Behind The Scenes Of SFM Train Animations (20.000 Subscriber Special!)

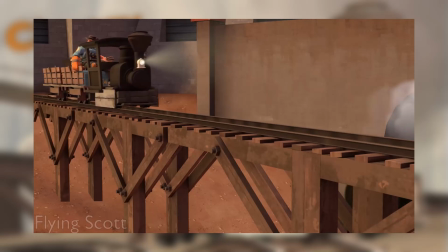[8:22]
The tally displays the number 5000, a reference to the channel having just reached 5000 subscribers by that time.
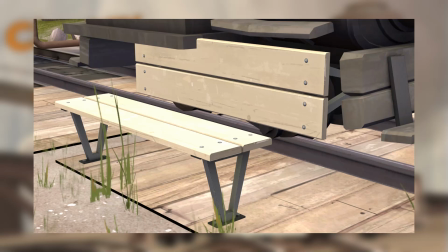[8:28]
Chuggy's side plates are actually just a pair of benches from another Valve title, Half-Life, set sideways to conceal Chuggy's motion. Chuggy's model is supposed to be a standard gauge logging locomotive despite being obviously based on something narrow gauge.
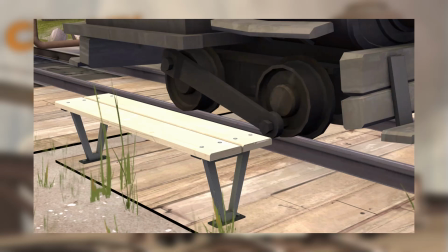[8:41]
The biggest drawback of this model is, however, the nonsensical coupling rods, which are also static as a part of the model's mesh. The side plates were thus added to hide the fact Chuggy is basically just sliding along the track.
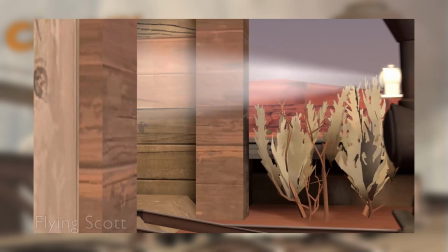[8:54]
Chuggy's name comes from a comedy routine by Dara O'Brien, where he makes a joke about how the British borrowed the big boring machines which dug the Channel Tunnel,
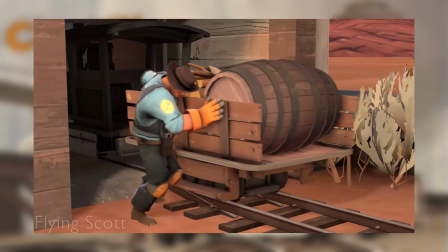[9:02]
and he calls the machine Chuggy right before remarking how they'll lock it up never to be seen again.
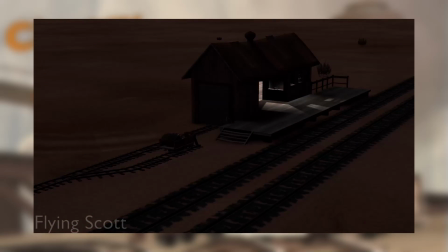[9:07]
And considering that is basically what happens to the little tram in the video, I thought that Chuggy was an apt name.
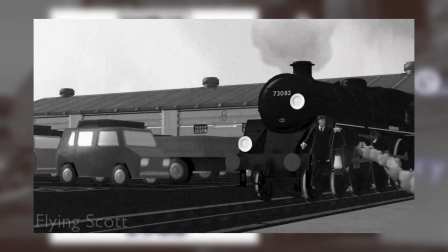[9:16]
An attempt to give my animation some world building, although set in the existing Team Fortress universe,
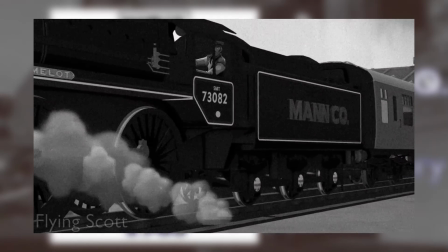[9:22]
Railroad Roundabout was an obvious spoof of the BBC's Railway Roundabout programme, spoiled somewhat by my American accent.
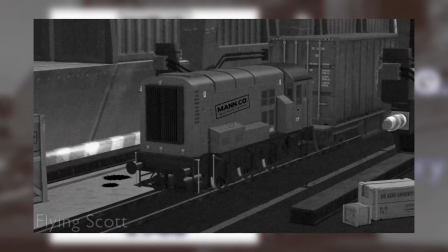[9:29]
It was an exercise in trying to make my animated footage look old. I could have done a better job by rendering the footage in 24 frames per second,
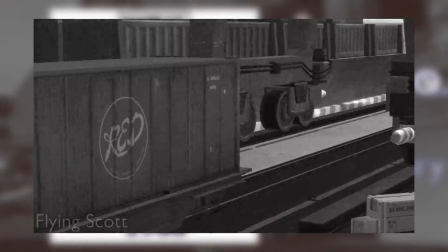[9:37]
but to my eye this looks like 30 FPS, and as a consequence, a bit too smooth.
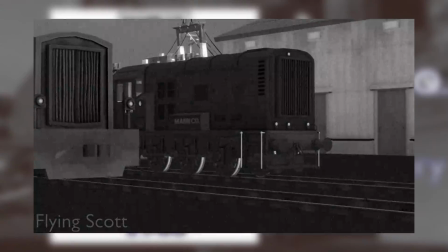[9:43]
The handheld camera wobble effect was achieved by adding keyframes at random moments
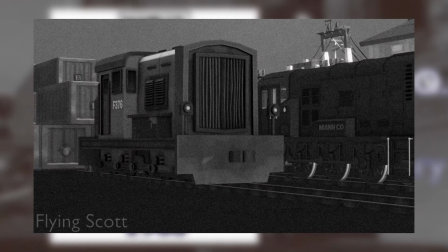[9:47]
and moving the camera around with the WASD and Z and X keys on the keyboard,
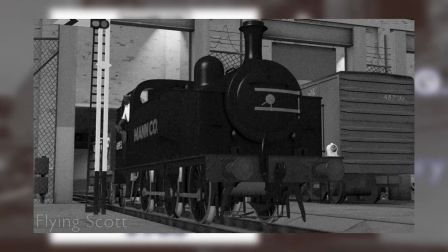[9:52]
an effect I am quite fond of. I make a point in the beginning of the video to mention the cast metal lettering on the locomotive.
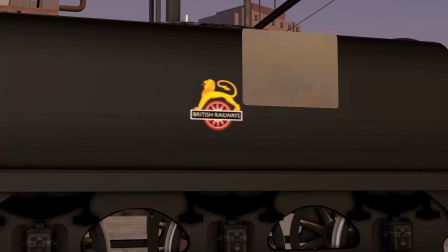[9:58]
This was achieved by taking this small sign, colouring it either black or green depending on the locomotive, and plating it over the BR logo.
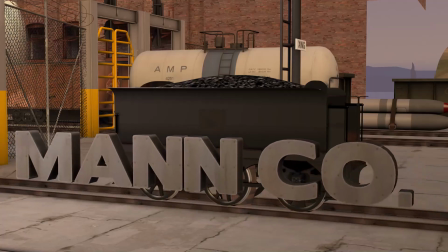[10:05]
The cast letters are also a sign which I just shrunk.
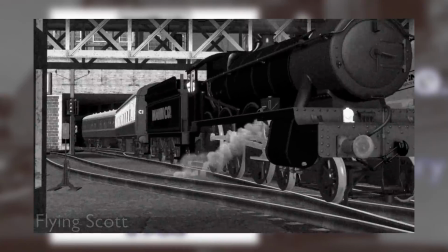[10:09]
I've tried using this trick since, but it proved a bit time consuming and too visible when the shots weren't in black and white.
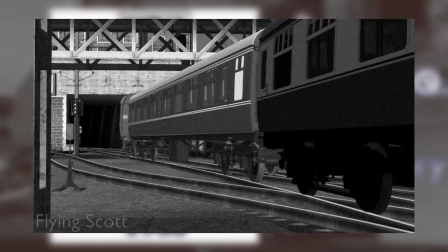[10:16]
So since, I made my own reskins of the models I used to depict Manco ownership.
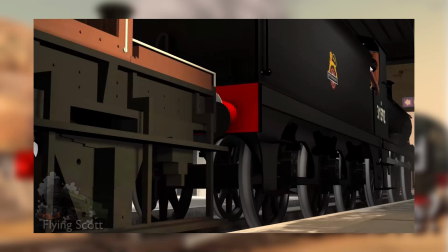[10:25]
Old Reliable was originally 3 separate animations which I could not get working,
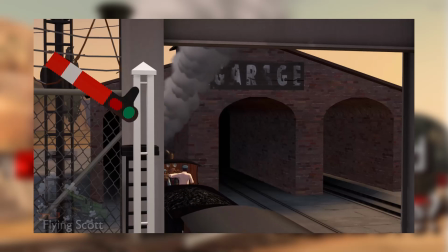[10:29]
so instead I merged together what I had into one video, which is why it is a bit short.
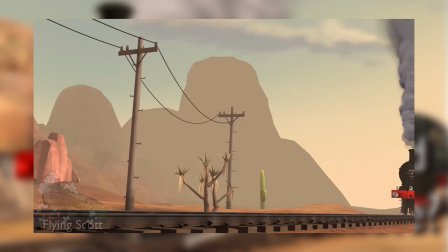[10:35]
Similarly, the video is a bit incoherent. I used some part of the world building I had established, like this single track line in the desert being on a gradient,
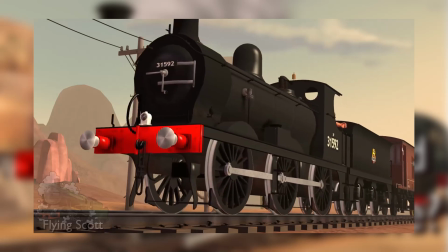[10:44]
but other aspects like locos having Manco on their flanks were left out.
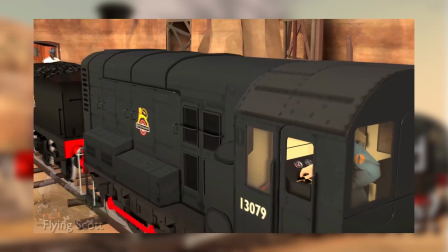[10:48]
In this shot, when the diesel hauls the dead 060 away, the kettle is tender first.
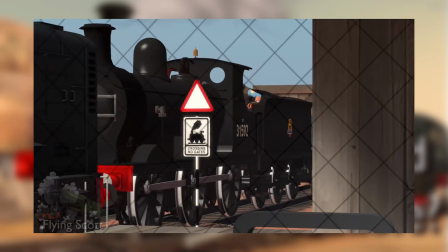[10:52]
Yet in the very next shot, the loco is being towed going forwards, despite the rest of the train not having turned around for a switchback explanation.
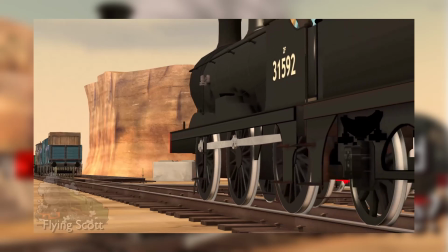[11:00]
Sloppy workmanship on my part. On a less light-hearted note, a fight broke out in the Old Reliable comment section,
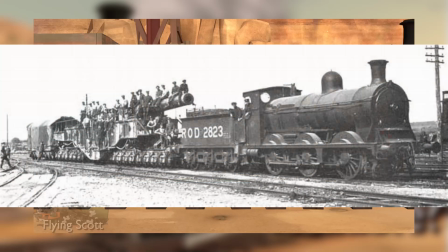[11:08]
with people debating whether the 060 steam loco in the video was a Caledonian Railway Class 812 or a Furness Railway K2. I wonder what type of person would single out those 2 locomotives specifically. Wink.
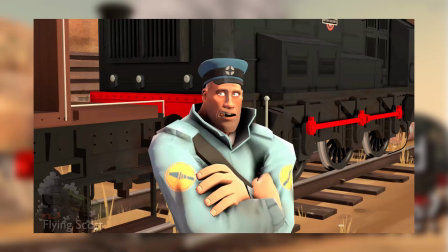[11:22]
The debate got so heated that the replies quickly devolved to people calling each other slurs, which promptly got the thread deleted.
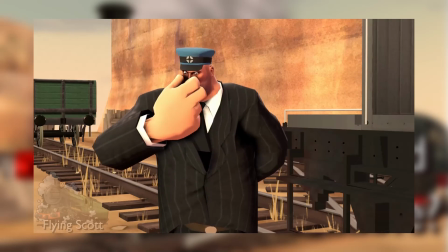[11:29]
This is why we can't have nice things. Much like how the TF2 Heavy dispatching the train can't have a guard's whistle, so he uses a salt shaker instead.
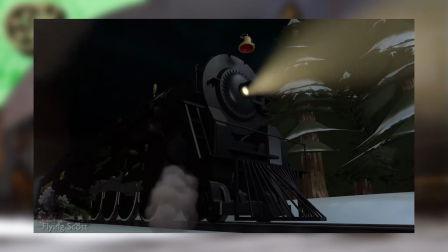[11:41]
This is the obligatory Polar Express spoof that every train animator has to do at one point.
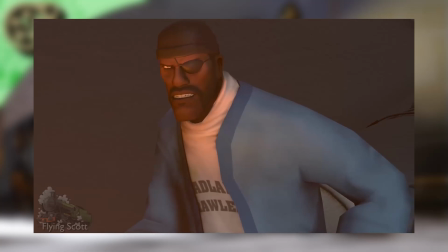[11:46]
The biggest challenge was trying to keep the shots lit, which admittedly I did struggle with for certain shots.
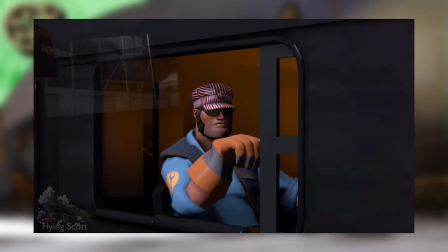[11:51]
Although the animation itself is relatively straightforward, there is one little illusion I've used to make the blend of American locomotive and British rolling stock less jarring.
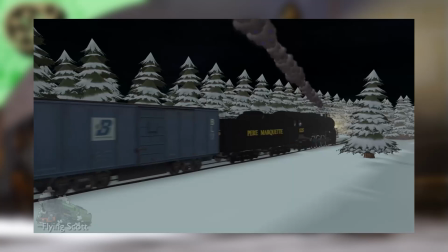[12:00]
Whilst the bogies of the Mark Is are still the same size, the bodies of the coaches have been slightly enlarged as to fit in that bit better.
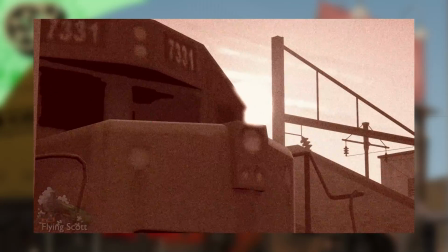[12:12]
Sound of Progress was really for me just about those first 1.5 minutes, as I really just wanted to have an excuse to make old-timey footage again.
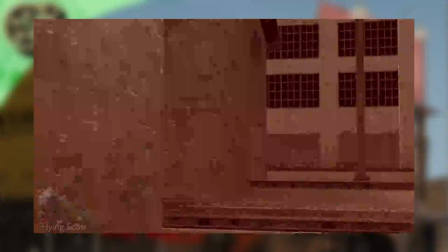[12:20]
But I cannot remember if I rendered the footage initially in 24 FPS.
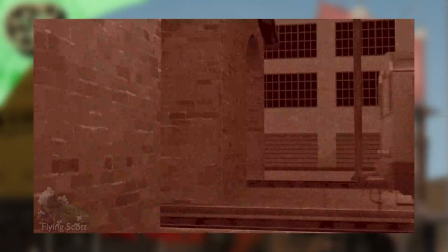[12:25]
I don't think I did, because when I then have to re-render everything in 30 FPS, SFM does like to throw a fit.
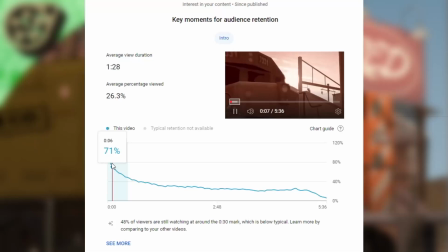[12:34]
Overall, the video is a bit directionless, and that shows in the low amount of viewer attention.
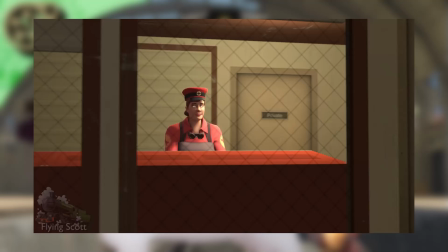[12:43]
Here's an interesting video, really one of my favourites. I set myself the challenge of making an animation in a day,
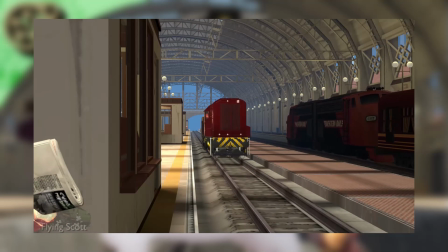[12:49]
and one of the specific requirements for myself is that the end product had to be rendered in 60 FPS,
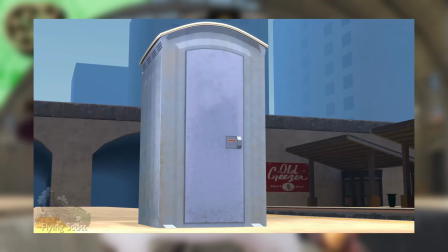[12:55]
and there had to be ample walk cycles in the animation. Lip syncing and walk cycles are generally the most time-consuming things to animate,
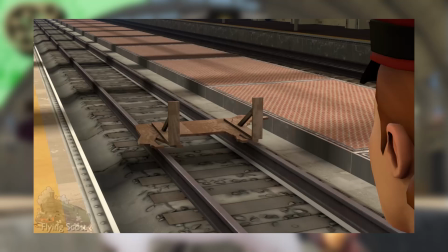[13:03]
so generally whenever I have a character walk short distances, I make sure their legs are out of frame.
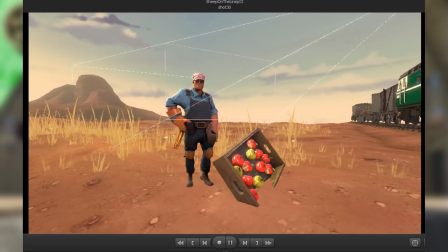[13:09]
That way I can cheat by basically having them slide along the floor.
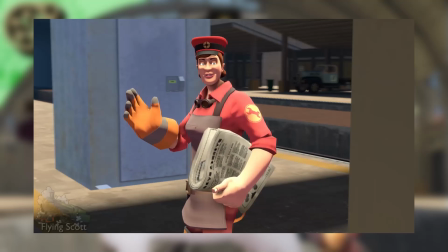[13:13]
Using the wooden cow cutout from TF2 really seemed to fit the tone of the animation, where a nonsensical problem is solved with an equally nonsensical solution.
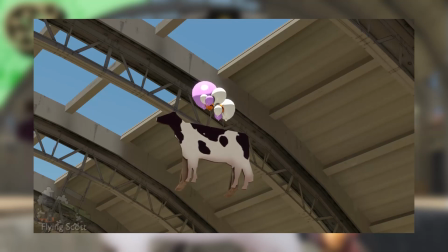[13:22]
The cow floating up by the strings of the balloons is in itself a reference to Incredible Express,
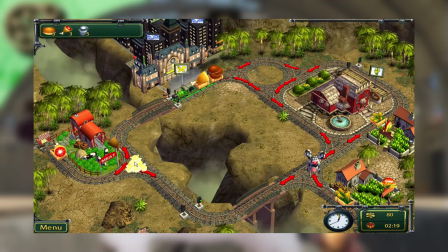[13:27]
a children's puzzle game centered around building routes for your train, which I've covered in another video,
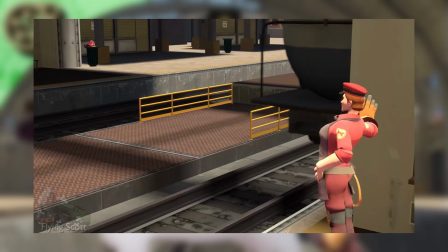[13:32]
which I shall link in the card and in the description. In the background of this shot you can see Kara's witch hat sitting in the bin, which is a neat segue into...
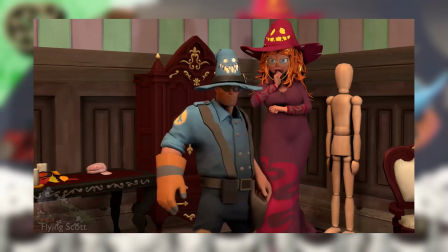[13:43]
Used less as a proper sequel to Sheep on the Line and more as a way to get Kara into one of my animations in a way where she would play an actual part in the overall plot of the Manco Railroad,
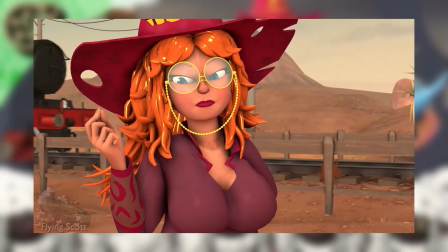[13:52]
the video itself was a mixed success. When it came out, it was met with confusion, which was to be expected.
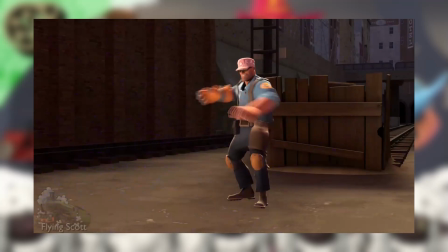[13:59]
Originally, there was going to be a scene included which showed that Kara is behind the indestructible sheep.
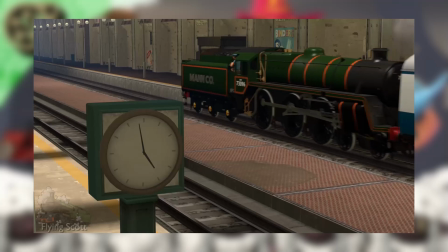[14:04]
However, the video was already looking to be longer than 7 minutes by that point, so I left it out, and in the end the video became 11 minutes.
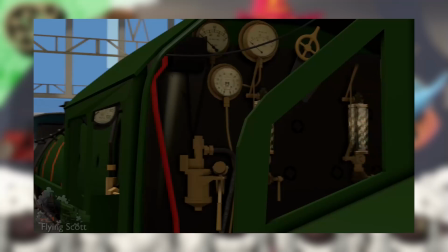[14:11]
The video does suffer from not having any of the characters voiced beyond the existing TF2 voice lines, which I will rectify in future projects.
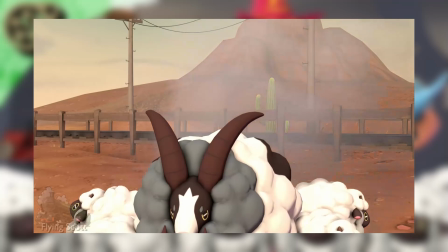[14:19]
Perhaps my favourite effect is the one seen here.
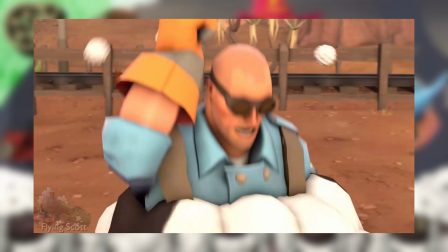[14:22]
When Engineer falls into the sheep and pops his head out again, the tiny clumps of wool flying out are actually just small sheep shrunk down,
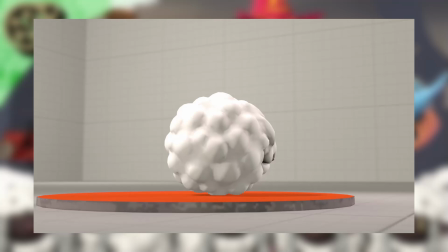[14:30]
with their legs shrunk and their heads tucked into their belly to give the illusion of a ball.
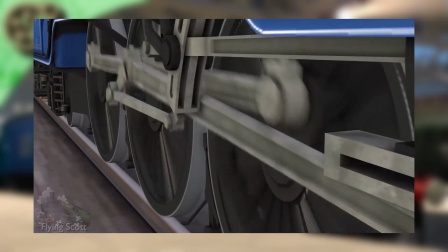[14:38]
Thoroughbred was another exercise in world building, though this time in soft world building, pushing my reskinning abilities to their hypothetical limits.
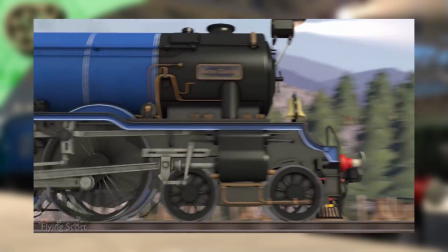[14:46]
Whilst the locomotive is a workshop asset and the carriages come from the London Mapmaker asset pack,
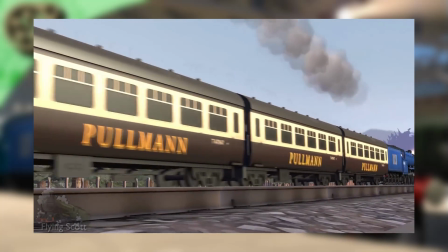[14:50]
They were all reskinned to give just that little credit to the idea that Manco's rail
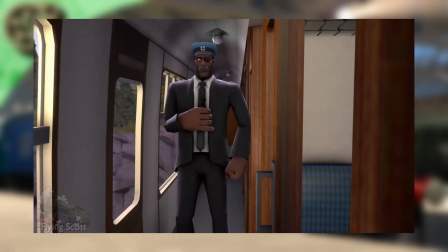[14:55]
network is a lived-in world more than just the short stretches of track seen in the TF2 video game,
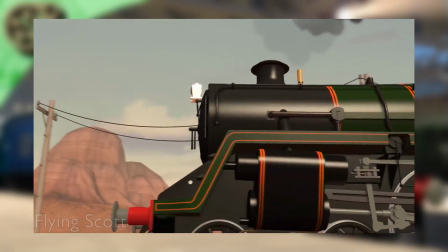[14:59]
or that short stretch of line where sheep keep breaking out of the fence.
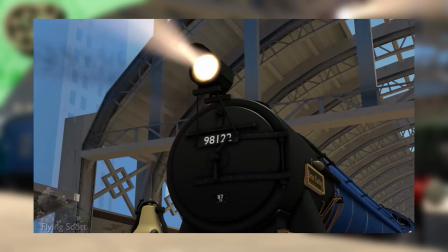[15:04]
I also spoofed a few shots from other pieces of media, though nobody has picked up on them yet.
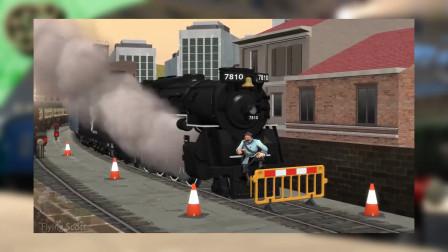[15:09]
The train rounding the curve on the viaduct was achieved by positioning the train to be on the actual tracks,
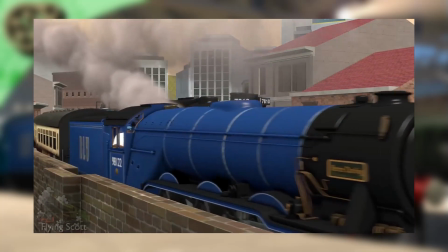[15:15]
and then rigging them to a barrel which I had placed further away to give the impression of the loco negotiating curves smoothly,
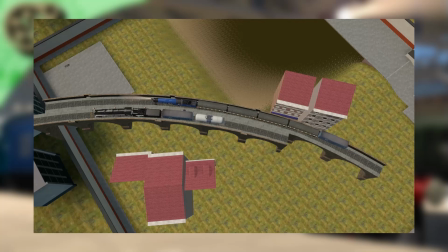[15:21]
whilst in actuality the barrel is just acting like a hinge, and the locomotive is tied to the movement of the barrel.
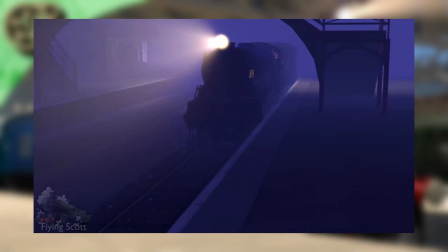[15:29]
Overall, I'm very happy with how Thoroughbred came out. It really shows how far I was able to push the watching the trains go by accompanied with music style of animations.
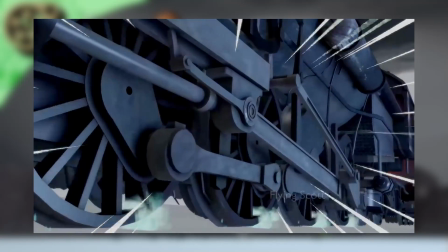[15:42]
Dank Express was more of an exercise in editing than it was in animation,
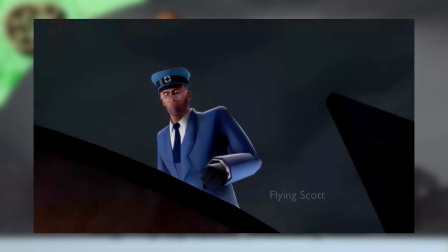[15:47]
as the animation really was as close as I could get for a shot-for-shot remake of that one scene from the Polar Express.
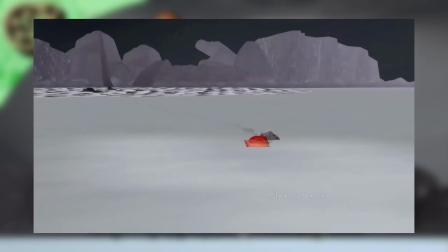[15:53]
I was very honest in admitting that I was heavily tracing the Dank Express videos that were all the rage a few years ago with meme creators,
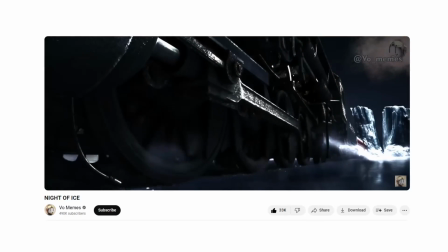[16:01]
and especially Night of Ice by Vo Memes.
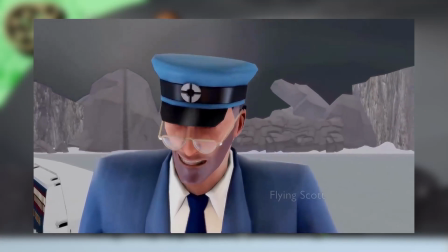[16:05]
As an editing exercise though, I think it was very successful, as I learned a few more things I can do with my editing program.
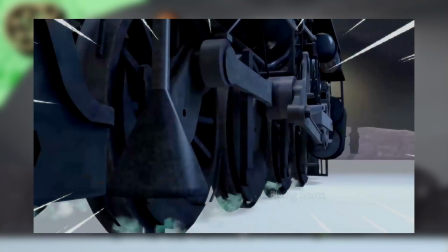[16:11]
And as a recreation of another video, but created with my own footage, I think it goes a long way.
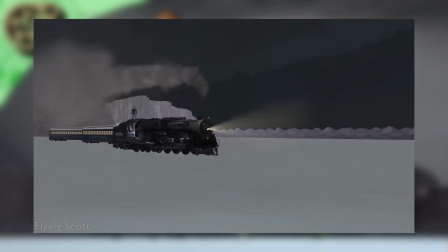[16:16]
The animation itself is flawed in a few places though. Sometimes the carriages can be a bit stiff and the lighting could have been better.
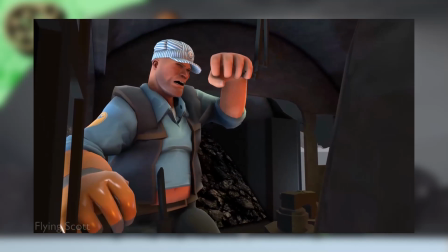[16:23]
The animation process for Dank Express was perhaps the most extensive of any of my animations.
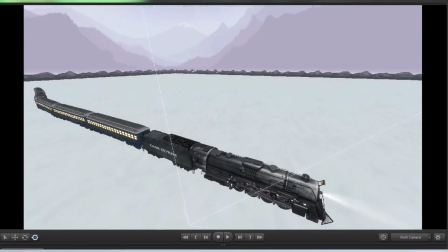[16:29]
I first used 2 separate shots left unrendered to build the surrounding hills and rocks.